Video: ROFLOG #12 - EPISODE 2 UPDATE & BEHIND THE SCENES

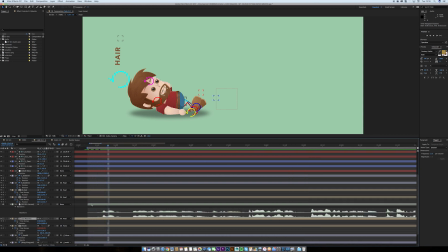Okay, so then what you have to do, I scan through. So if I just show you what the mouths look like, if I double click, and so again, there's compositions within compositions here.
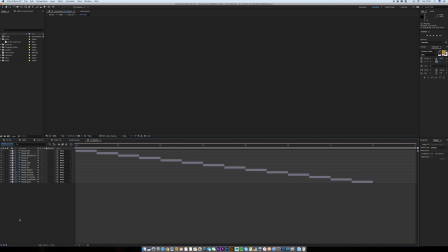So each mouth composition, if I double click on that, these are all the different mouth shapes. So you got mouth for A, E, and I. So you know, if you look at the way your mouth works in a mirror, when you've got A, E, I, that's sort of this shape. Then O and U is this one.
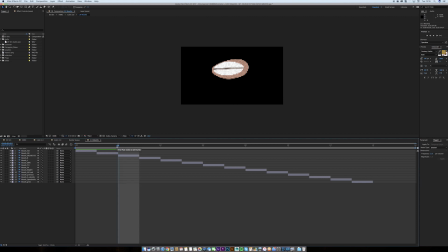Then sort of hard sounds like consonants, like S, K, C, H, G, T, Z is like these. So I have those. Then R is sort of its own sound. L, where the tongue hits the teeth.
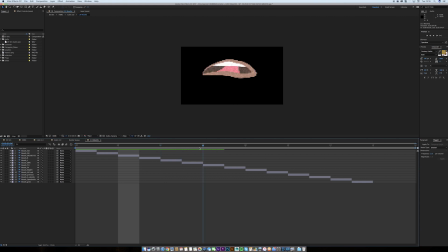M, B, P. TH when you go th. I spat over my monitor then. I got F and V for the next one. Then W, W, Q. And then you've sort of got like... Now, I found in Season 1 we didn't have this shape. And this is A, E and I as well.
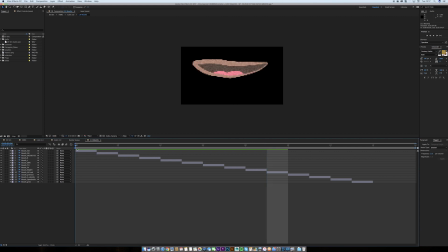But it's when the character's a bit unhappy. Because the problem is in Season 1, even if they're really unhappy, this mouth shape is just a happy shape. So what I did, I created this one as well, so they can still say A, E and I if they're unhappy, and it sort of matches their facial expression a bit more. Then we got like a grimace, a normal smile, an open smile, and an unhappy thing.
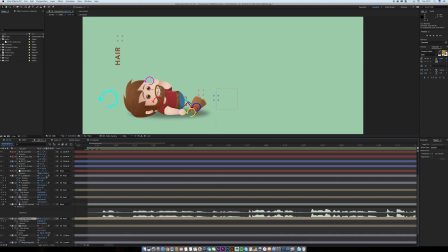So all of that, and obviously I think I showed you the eyes already, but the eyes are very similar.
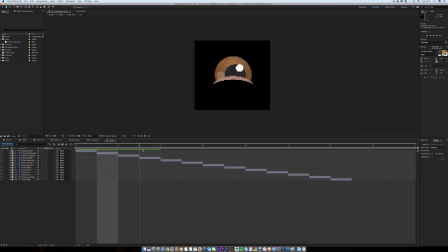So you got eye open, half shut, completely shut, half up, completely up, narrow 1, narrow 2, open 1, open 2, like crying 1, crying 2, closed, and dead.
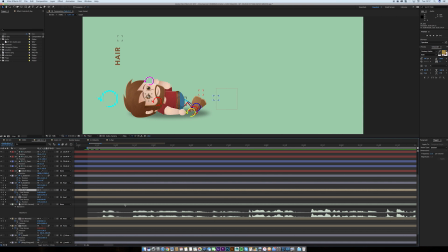So each character's got all of those. So what I do, right, is I start scrubbing through. Now scrubbing means like playing, it's like dragging the playhead here, but while you can hear the sound. So I play it again just to listen to it, so I understand what he's saying.
So in fact, there's a whole section on the Rof forums.
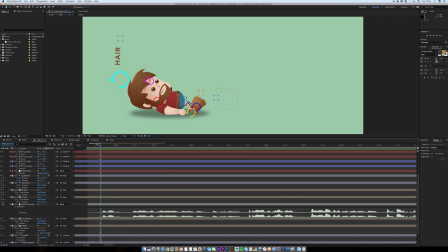Okay, so he says, in fact, there's a whole section on the Rof forums.
So what I do, I start dragging through. Right, so the first thing he says is in, so I. So it's A, E, and I. So I click on the mouth, and I set my keyframe to 0.
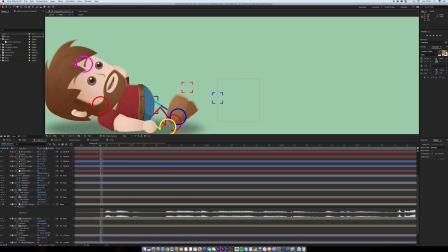And you see, his mouth moves. And I'll just do that again so you can see.
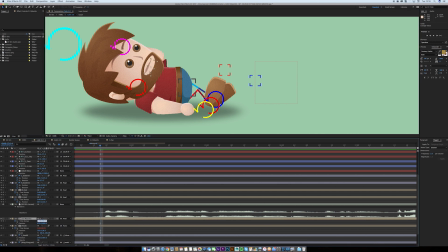And notice I've programmed his chin to automatically move to whatever his mouth is as well. So if I press 0 for A, E, and I, his mouth moves. Okay, so it's I. Right, the N is about there. So then N is 6, so I press 6.
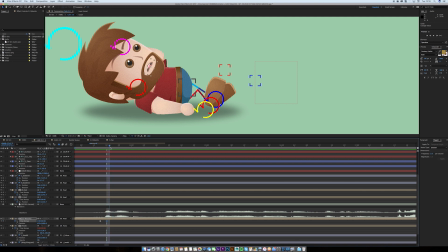Okay, so he goes in. Then we start getting the F. So press 7 there.
Fact.
So A, E, and I again. And I find I just copy and paste the A, E, and I one a lot because it's obviously used a lot.
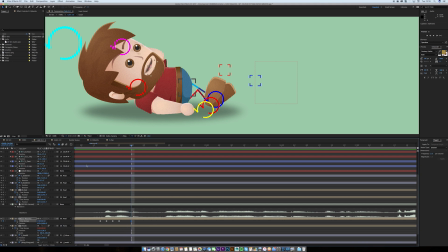CH. It's not CH, CT. There. So then, if you play it.
In fact.
Okay, so he is.
That's in fact.
Okay, that's what's in fact. Now, if you just zoom out, this is all the stuff you've got to do. So this takes ages to do.
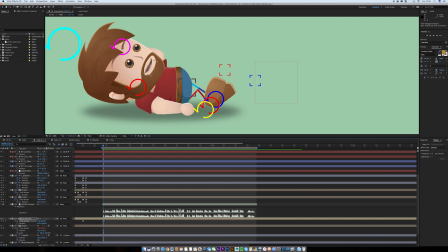This takes absolutely ages. So this is sort of getting a glimpse into the horrible world in which I've put myself in, where, you know, if you've got like 2 or 3 hours spare in a day, I can't make Roflogs and stuff or do anything else because I've just got loads of lip sync to do.
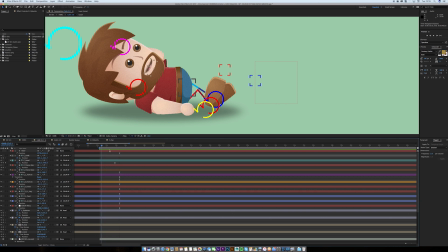So then what happens is, and you saw his head move there, that was just sort of a leftover keyframe from a previous composition, so I'll just erase that. I guess head's quite a natural there, there we go.
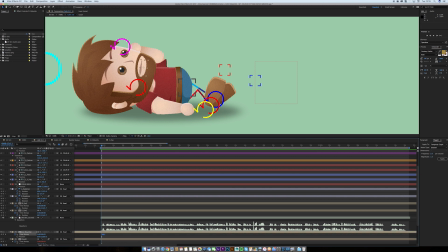Right, so once I've done all of these, and as I say, this takes like a couple of hours, I then have to keyframe his animation. So I always do lips first because I hate lips the most, so I get them out of the way first. And then you do his head.
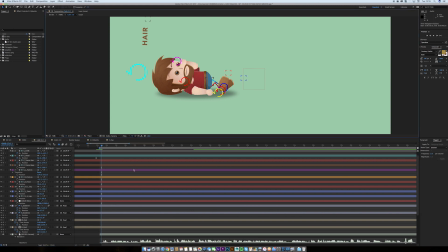So again, it's very similar. You sort of play what he's doing.
In fact, there's a whole...
So I think, right, well, if he's sort of in bed and Arilinn's annoying him a bit, I don't think his eyes should be open like that. So I'm going to select both eyes and press 1, which is I've sort of half closed.
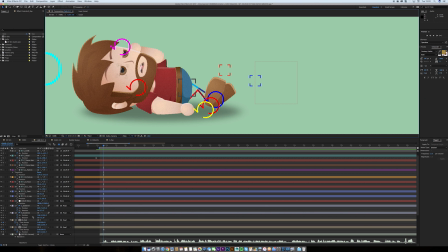Okay, and that immediately gets his attitude a bit closer to what we want it to be. Then I move his eyebrows sort of down a bit, because if they're up, they're too happy.